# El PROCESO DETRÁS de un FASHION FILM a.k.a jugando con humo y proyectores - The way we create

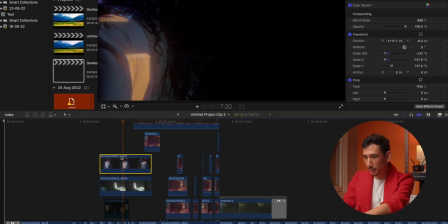42:16 hay tres cosas diferentes esto, esto de acá
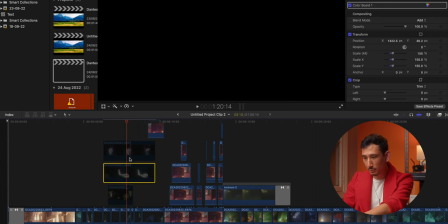42:21 esto de acá y en verdad fue una combinación bastante libre si se
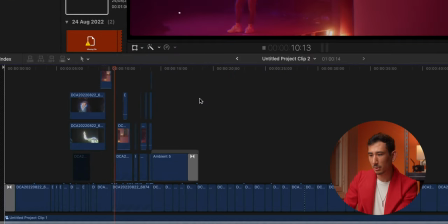42:25 pueden dar cuenta la línea de tiempo es súper ordenada porque no hay nada súper complicado
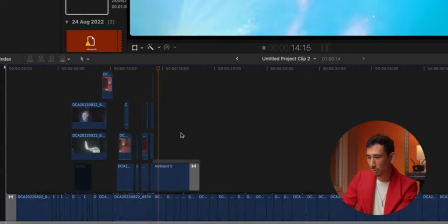42:31 juego un poco con estos overlays
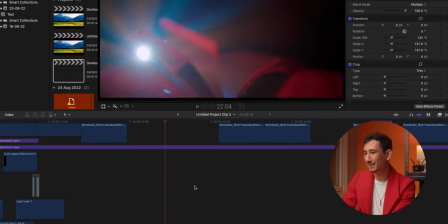42:36 en verdad en la edición es una edición súper simple Entonces, en efectos, nada, lo que quería hacer era ensuciar un poco la imagen,
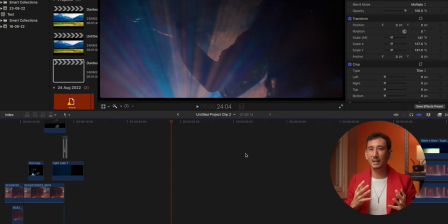42:43 darle este cierto estilo fílmico de film para que no se sienta tan digital y haga esta mezcla entre glitch y al mismo tiempo fílmico. Así que eso fue un poco de la idea que tenía. Al final se jugó con esta textura del escaneo,
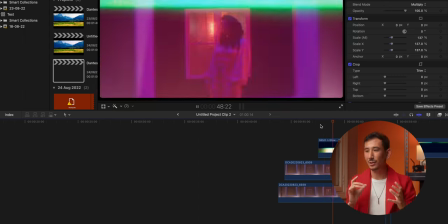42:56 que ayudó mucho a ocultar ciertas cosas de diferencia que
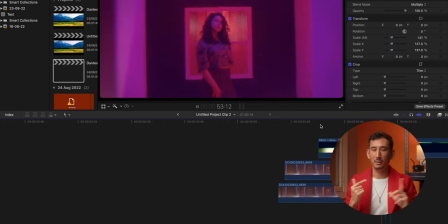43:01 habían pasado por el tema del humo y creo que funcionó muy bien y solucionó bastante bien.
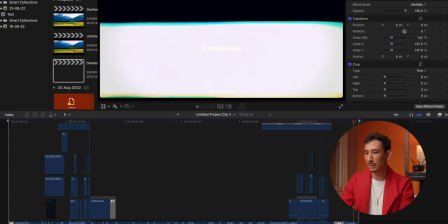43:06 y nada, y eso fue el tema de post super tranqui, nada del otro mundo pero si tienen dudas igual, ya saben, pueden preguntar bueno, así llegamos al final de este video, ojalá les haya gustado y sobre todo les haya sido útil, y si fue así ya saben, denle like, compartan el video suscribanse al canal, y denle click a la campana para que la próxima vez que subo un video estén notificados y si tienen dudas, preguntas, consultas ya saben, déjenlo abajo en los comentarios o escriban a mi instagram, estoy como de chanacat y me encanta hablar sobre seteos de luz, sobre equipos lo que sea, etiquéteme lo que hagan porque me encanta ver lo que hacen y nada, también ya saben, está el Leithcourt que lo he creado ahí contesto también preguntas hay gente que está ahí preguntando contestando, así que también los esperamos ahí y pueden donar dinero abajo en los links de los comentarios si es que quieren, hasta ahora nadie lo ha hecho pero si es que quieren, esa es la alternativa o pueden comprar las agendas de Lovequest que nos ayudaría mucho para poder financiar el piloto así que nada, ya saben, soy Daniel me sentan y nos vemos en el próximo vídeo